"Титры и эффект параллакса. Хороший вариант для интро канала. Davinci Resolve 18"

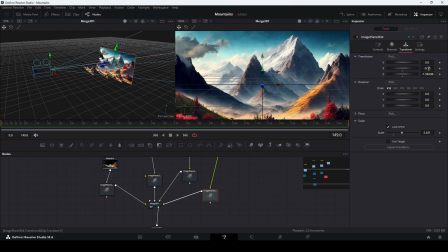вот так вот и подогнали супер картинка смотрится отлично теперь переходим в самый первый кадр на секунду в последнем кадре на в инспекторе камеры во вкладке transform
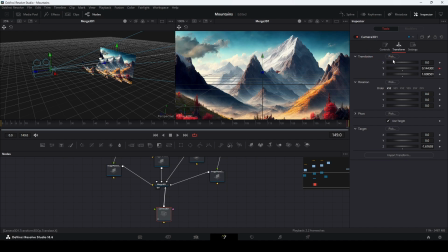ставим ключевой кадр напротив параметра y translation y и теперь переходим в первый кадр и
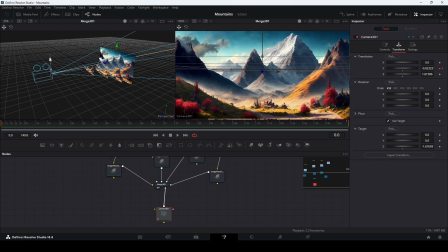давайте камеру опустим немножко вот так чтобы снизу не было видно других слоев и смотрите если проиграть анимацию то у нас получается вот такой эффект это
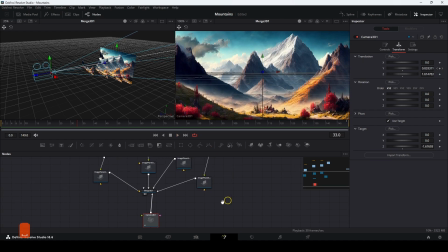и есть эффект параллакса и так а теперь давайте добавим текст для того чтобы все это выглядело интереснее я немного наведу порядок нодах для того чтобы все это было
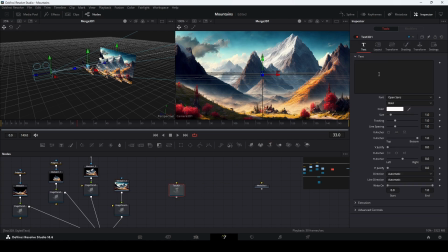читабельнее берем ноду текст 3d и пишем в ней то что вы хотите я напишу горный пейзаж и также подключаем ее в ноду merge 3d
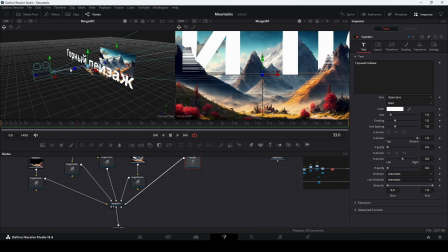вот так теперь нам нужно отодвинуть этот текст туда, куда мы хотим его поставить. Я его хочу поставить за вторым планом. Или все-таки за первым.
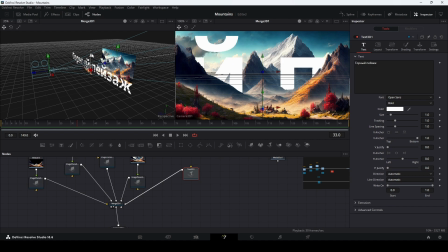За первым планом. Вот так. Давайте уменьшим его размер, чтобы он помещался. Ну, пусть немножко будет перекрыт горными хребтами. Допустим, вот так.
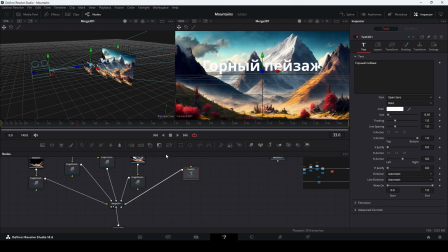И теперь давайте также его проанимируем, но сначала поменяем ему цвет. Я думаю, что цвет... Давайте мы сделаем вот такой оранжево-коричневый, чтобы он перекликался с некоторыми красками в кадре. Пусть будет так, но и к тому же он будет контрастировать со своим фоном.
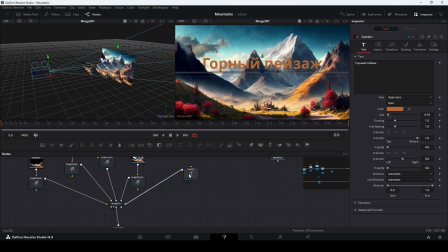Теперь приступаем к анимации текста. Переходим в нулевой кадр, выделяем ноду Text3D и по Y опускаем его так, чтобы его не было видно совсем. Ставим ключевой кадр,
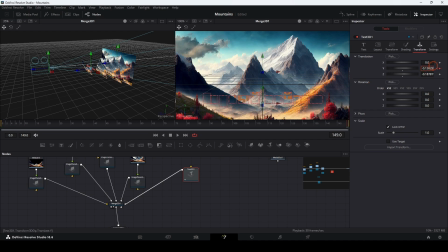переходим в последний кадр и теперь поднимаем на тот уровень, на который вам необходимо. Пусть будет вот так, чтобы было немного перекрыто горными хребтами, как я и говорил выше, для того, чтобы смотрелось просто немного интереснее. Давайте проиграем анимацию.
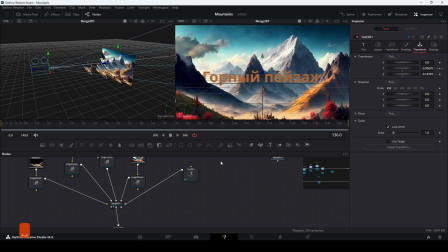Очень даже неплохо получается. Но для того, чтобы смотрелось это интереснее, реалистичнее немножко, давайте сделаем следующее. Тут выберем Show Only Selected Tool. Выберем ноду Text 3D.
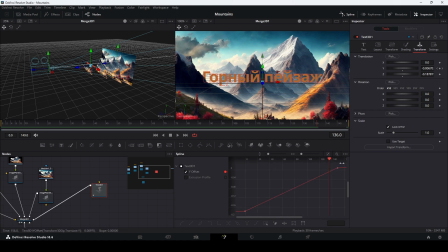Y Offset. Нажимаем эту кнопку для того, чтобы у нас отобразились все ключевые кадры, которые есть. Выделяем и нажимаем на клавиатуре кнопку S. Либо же вот эту кнопку Smooth.
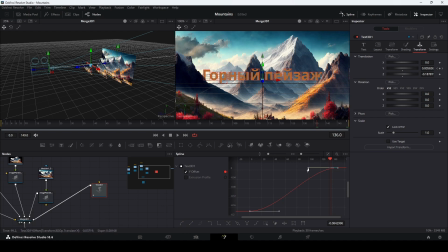И таким образом сглаживаем анимацию. Здесь можно подредактировать кривые. Например, если мы вытянем ее вот так, то тогда перед тем, как полностью остановиться в верхней точке, текст будет очень долго притормаживать, то есть основка будет очень-очень плавной. А здесь он стартанет и достаточно быстро наберет скорость.
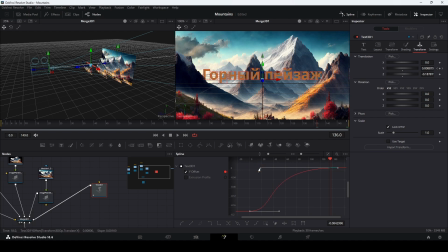Тут редактируйте на ваше собственное усмотрение, в зависимости от того, какой эффект вы хотите добиться. И то же самое давайте сделаем для камеры, для того, чтобы она не так грубо ехала,
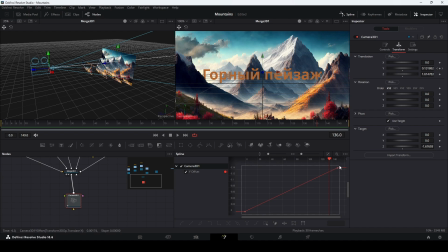а тоже немного более плавно. И смягчаем. Вот так. Все. Теперь анимация у нас более плавная. Теперь нам нужна нода Render 3D.
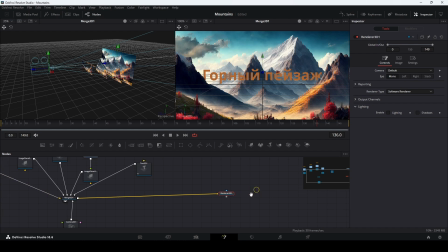Подключаем выход ноды Merge 3D в Render 3D. И подключаем это все в Media Out. Давайте выведем Media Out. Выглядит пока неплохо.
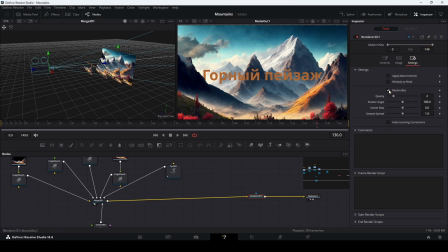И в ноде Render 3D давайте включим Motion Blur, для того чтобы у нас движение размывалось. И так будет смотреться еще интереснее. Давайте после ноды Render3D добавим ноду
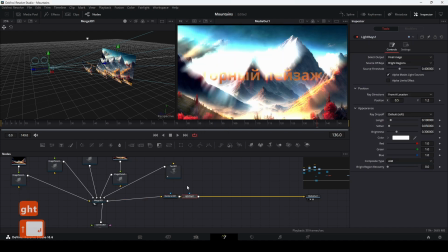LightRace У нас тут есть освещение И давайте пусть лучики
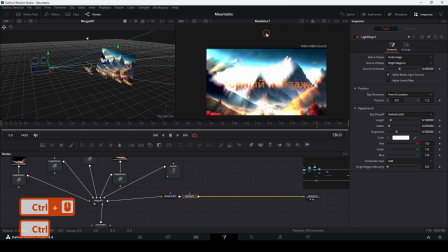от этого освещения у нас проходят сквозь буквы Так будет смотреться, я думаю, поприкольнее Давайте поставим этот источник света как бы за кадром, за вот этим облачком И немного донастроим Soften убираем в 0
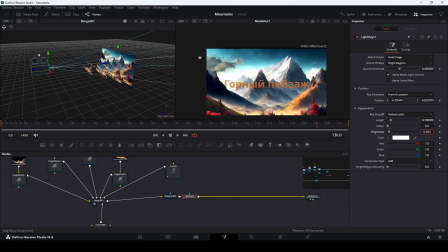Brightness это яркость Тоже нам такая яркая не надо Давайте вот так сделаем И длину на максимум И смотрите
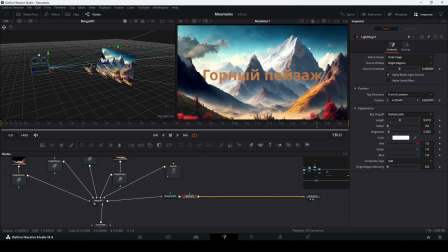Вот это у нас с Light Race А это без Видите, вот здесь видно, как падают лучи Смотрятся почти как настоящие А сейчас давайте для того, чтобы сделать картинку еще более живой, добавим движущиеся облака.
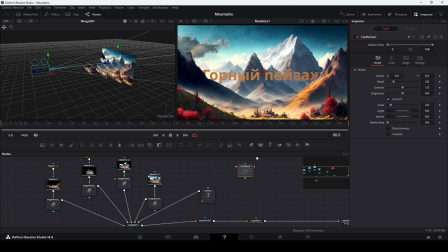Для этого нам понадобится нода Fast Noise и еще один Image Plane.
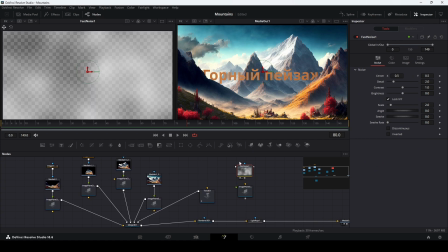Давайте выведем ноду Fast Noise в левый вьювер и немного настроим. Давайте увеличим Scale, уменьшим Details, немного поднимем Contrast.
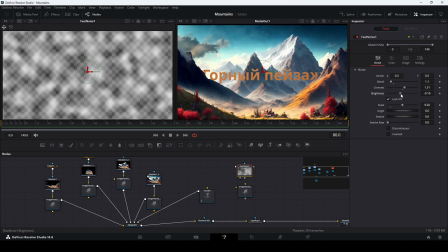Brightness можно, наверное, уменьшить. И подключаем это дело к Image Plane, а Image Plane также к ноде Merge 3D.
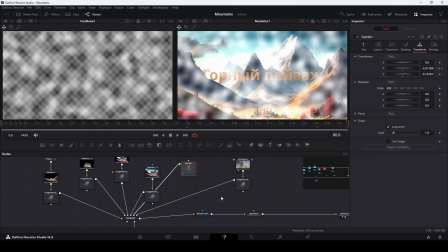Так, но давайте сделаем так, что опять же Fast Noise у нас будет,
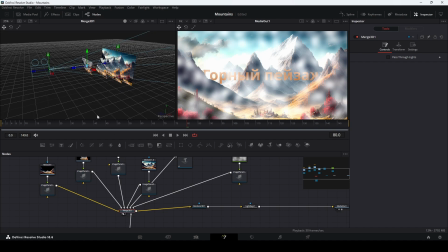точнее эти движущиеся облака будут не на переднем плане, а мы их спрячем, давайте даже за второй план.
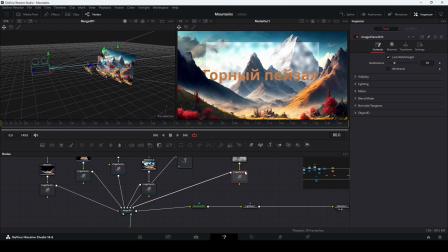Вот так. теперь image plane во вкладке transform давайте увеличим прям можно сильно увеличить вот так так
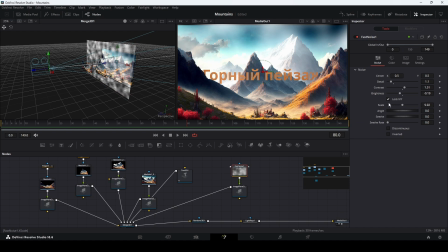fast noise давайте все-таки scale сделаем чуть побольше пусть будет вот так и в первом кадре
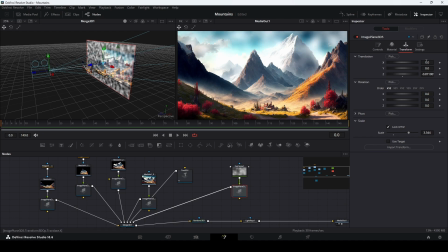давайте не по игреку а по оси x сместим
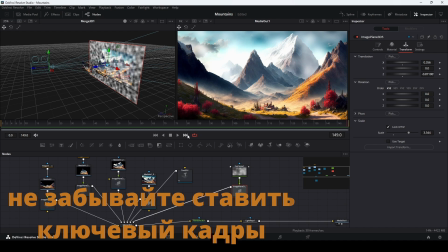но где-то вот так и в последнем кадре
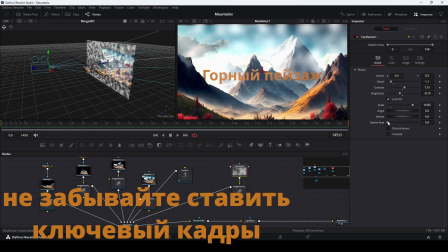пусть будет так и давайте немного сделаем сидрейт
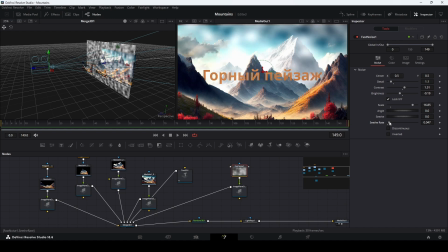для того чтобы этот фастой с был таким живым как будто бы бурлил. И вот теперь точно все.
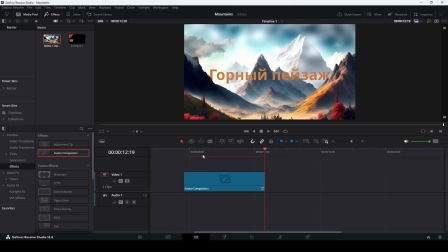Теперь давайте перейдем на вкладку Edit, дождемся пока закэшируется наша анимация и посмотрим, что получилось.
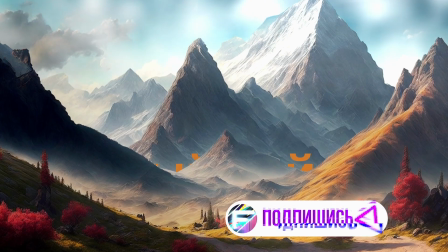Мне кажется, выглядит отлично.
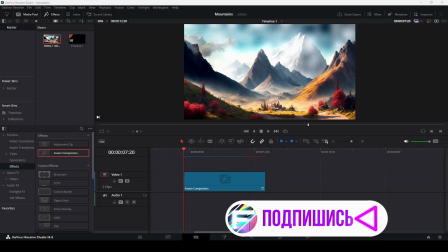Естественно, этот прием можно использовать не только с горным пейзажем, но и с любой другой картинкой или фотографией,
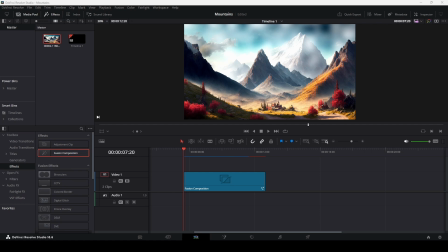в которой присутствует несколько планов, на которые эту картинку или фотографию можно разделить. Я надеюсь, видео вам понравилось. Спасибо большое за просмотр. Всем пока!